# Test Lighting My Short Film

So let's talk lighting. So I'm here on location for a short thriller film that I want to do. So I'm hoping to use this location's character to help bring together the ideas that I have in my head. And so what I believe is actually gonna bring this whole location to life when we're actually filming the movie is lighting. So I'm going to set up a kind of test lighting setup today and play around with a few things and bring you guys along on the journey. Let's get into it.
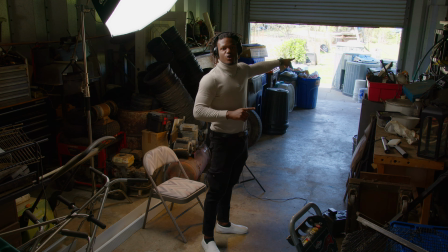And the first thing I'm gonna wanna do is close down this door because I need this space to feel isolated from
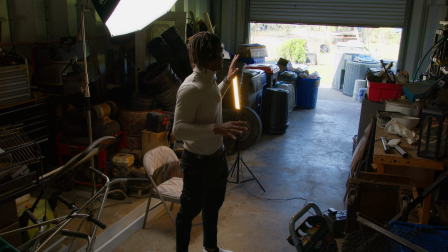basically the rest of society. So we can't have any kind of sunlight in here.
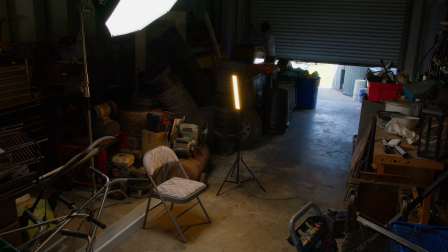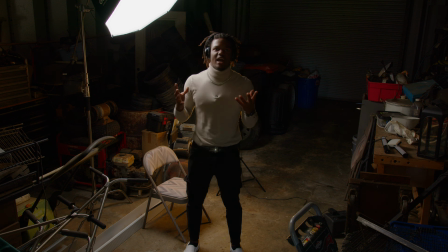And to go along with that, I'm going to want my main sources of light to be kind of blue or greenish, to be sort of grungy.
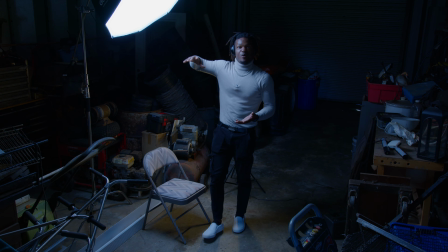So let me change the white balance. And so our main key light right now is going to be looking a little bit bluer.
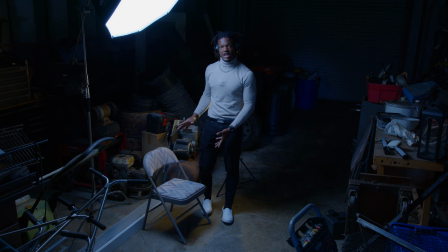I'll be using this to light our victim, who will be in this chair, and the back of our main villain, who will be
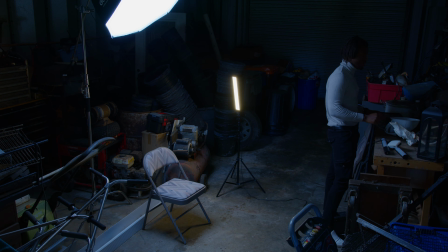sort of working on something over here on this bench during the opening scene.
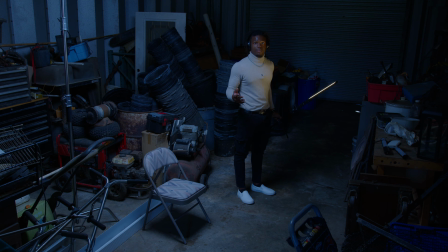And so to add a little bit more pop, I'm adding this bicolored
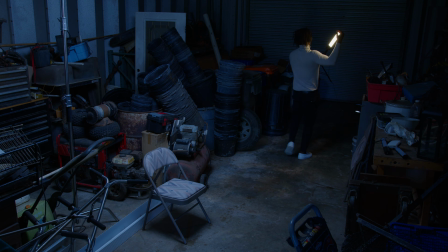sort of short light panel here to the back to cast its light on this back wall over here.
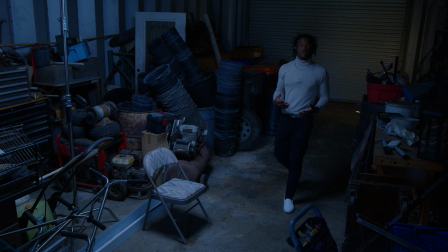I don't want it to be too bright because that'll take away from the emotion that I'm trying to invoke with this lighting.
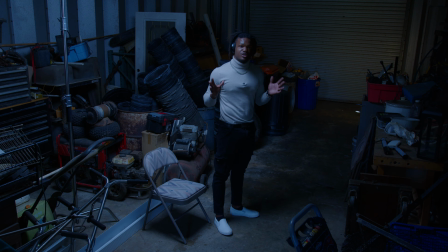But I think right there should be okay.
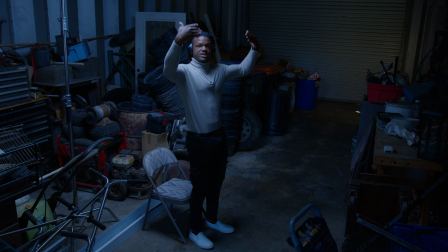I also moved this light higher and slightly more forward so I can point it back this way so that our talent can be lit up,
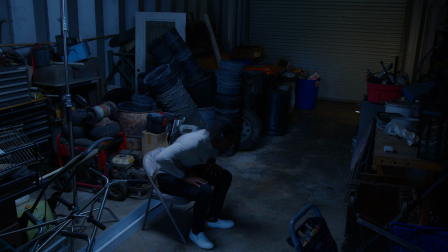but the sort of main villain over here, his whole face and stuff will still be in shadow.
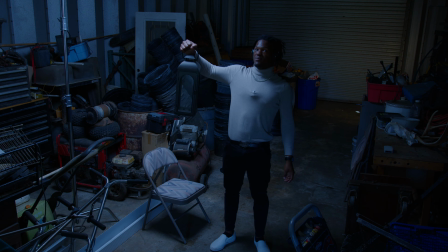So I found this while rummaging around in all this stuff out here, and I'm kind of wondering if I can use it as a practical.
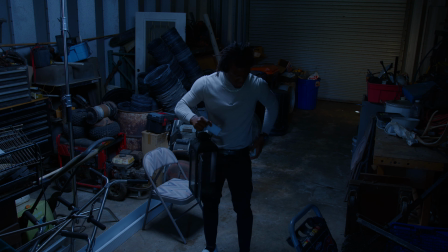I have the Aperture MC here, and if I take off the softbox, because I might not use this in this scene,
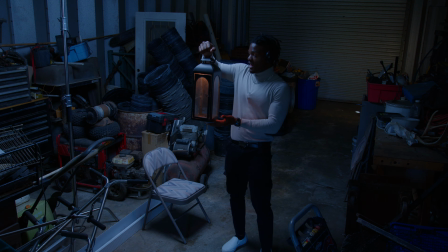and then with that magnet, I can then attach it to the top, and it kind of makes like a little lantern.
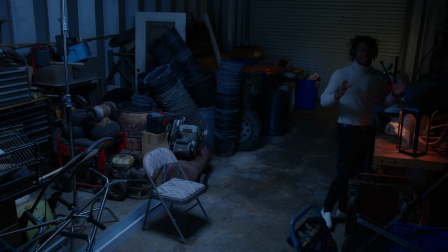So if I add this over here, that could be a cool bit of practical lighting, while also keeping our villain's face not super well lit, but adding just like a little bit of pop of color to the side.
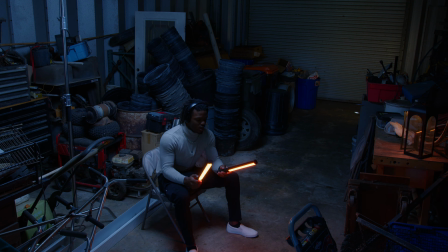Now I also have these two RGB light wands that I want to use in some way.
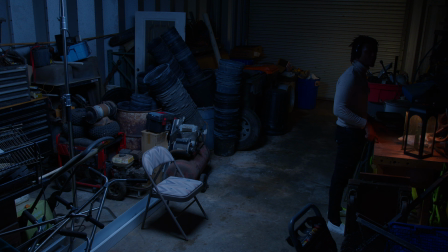So I added one under this desk over here to add sort of a little splash of green. All of this is subject to change. I'm just kind of trying to get my ideas out there.
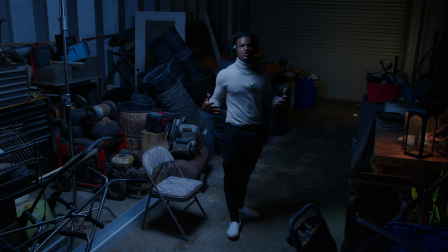And I am by no means a professional filmmaker, gaffer, or anything. So if you guys have any ideas on ways that I can shape this light, leave it down in the comments and I will read as many as I can.
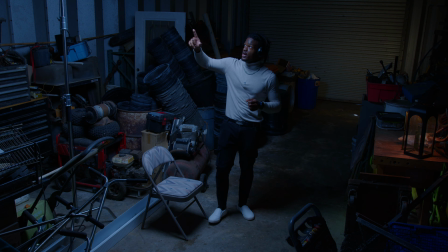One thing that I do sort of want is a grid for this softbox so I can keep it from spilling too much on this back wall over here because if I could do that, then I could also add a little bit of green there.
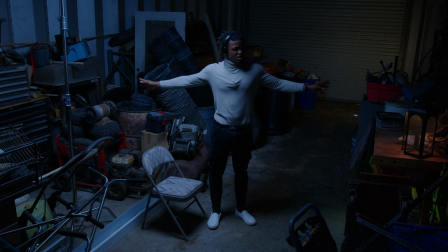So there's kind of an ambiance of green.
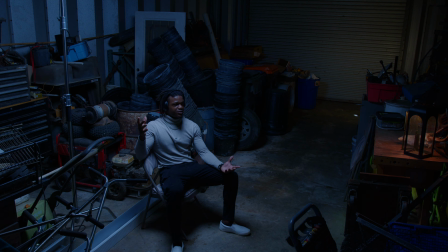Who knows though? So this is what I have sort of for the first shot of the opening scene, but it'd be an extremely boring opening scene if it only had the one angle. So let's try a few more.
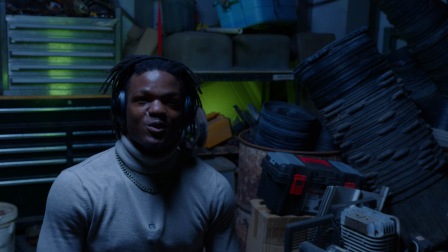So something that I've been noticing as I've been working in this spot is that it is hot. So if I'm going to be having actors in here, I'm going to need to do something about that.
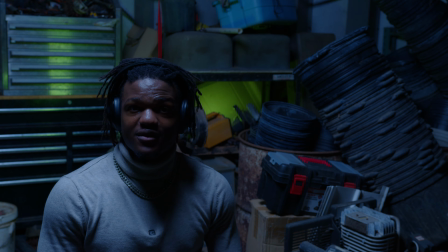So I'll have to go out and get a fan of some kind that I will have blowing in between takes. And as long as it's not too loud, I may be able to have it running while we're filming, but most likely not.
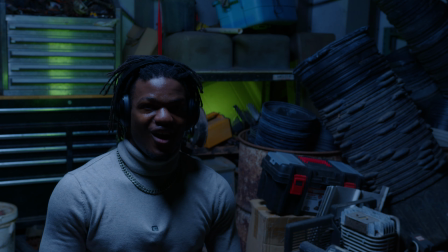I'll definitely want to have cold drinks on hand on the day of filming.
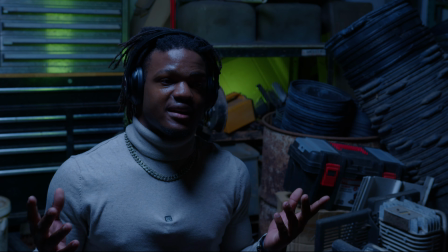But another shot that I believe that I would most likely want in the opening scene is something sort of like this,
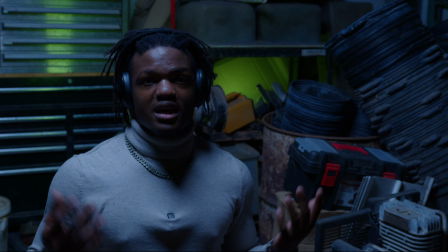with our first victim tied to this chair and some contrasting colors in the background.
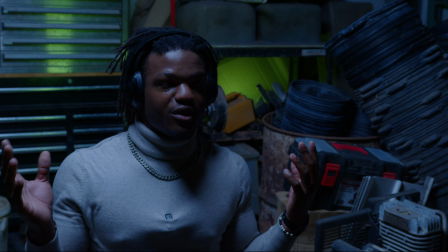Now, I have it that yellowish green that I was talking about earlier, but yeah, no, I don't exactly love it.
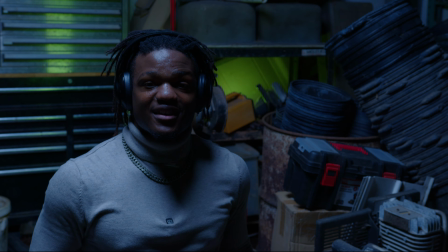So that'll need more playing around with, and I guess I'll find a color that works a little bit better.
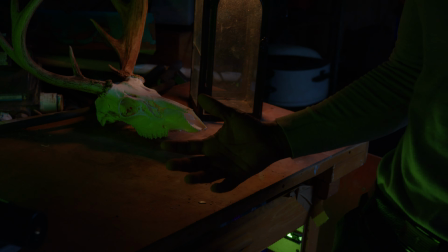And this is another shot that I want to include in that opening scene.
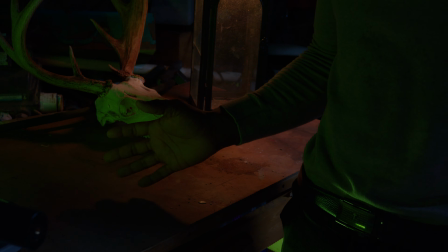I've changed around the lights a bit more. And in this context, I actually love the green color a lot more.
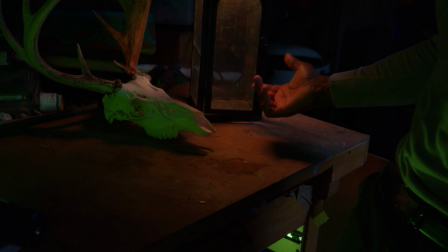So I have the Aperture MC in this sort of lantern type thing, casting most of our light here. It still kind of works as a practical, even though you can't really see it because it's just out of frame.
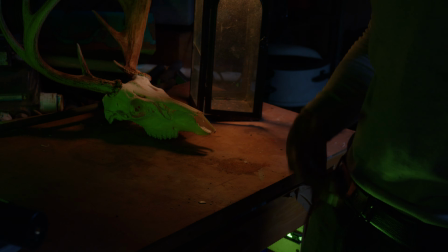I have one of the green lights under here, which is casting most of that green that you get on my shirt here,
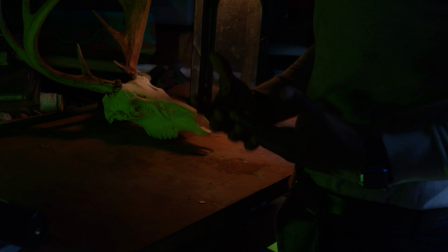adding sort of detail and life to the killer, because I don't want him in complete shadow. And then if I step in more, you get sort of the blue from the lighting of the victim on the back, which personally I do like.
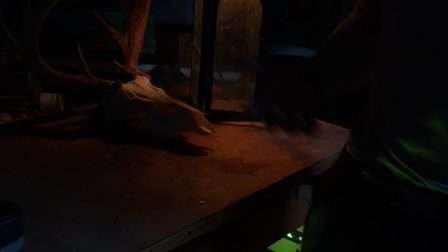And those were the only 3 lights that I had at first, which ended up having the shot look like this, which is okay. But I wanted to add like a little something extra.
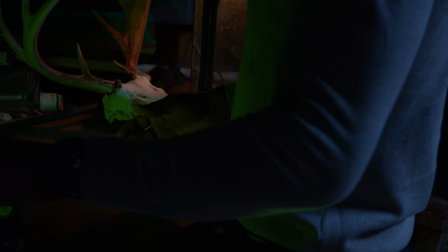So I grabbed that other light wand just over here, and then turn down the brightness so it doesn't add too much light,
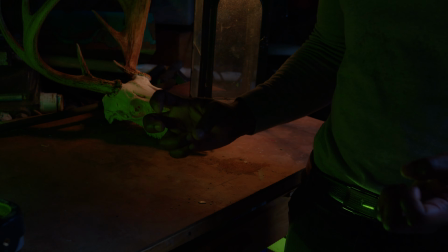because everything over here should be sort of shrouded in mystery. And I really like the green that it adds to the skull right here.
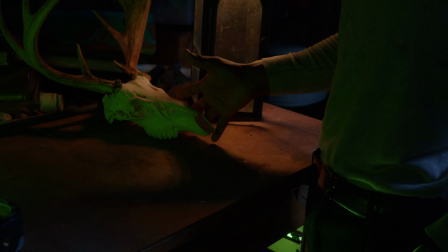I think it's because it's white, and I don't know. I feel like this is something that a serial killer would have. And so that brings us to the end of the video. I do hope you guys enjoyed me sort of kind of talking out my ideas to myself. And if you guys are interested in seeing the film that I've been talking about throughout this video, please don't forget to subscribe, and I'll be posting behind the scenes from that on the channel for you guys to check out as we progress through the project. And if you guys are interested in the gear that I'm using, I'll have links to most of it down in the description. And until next time, one of you guys come up with a catchphrase for me and let me know in the comments.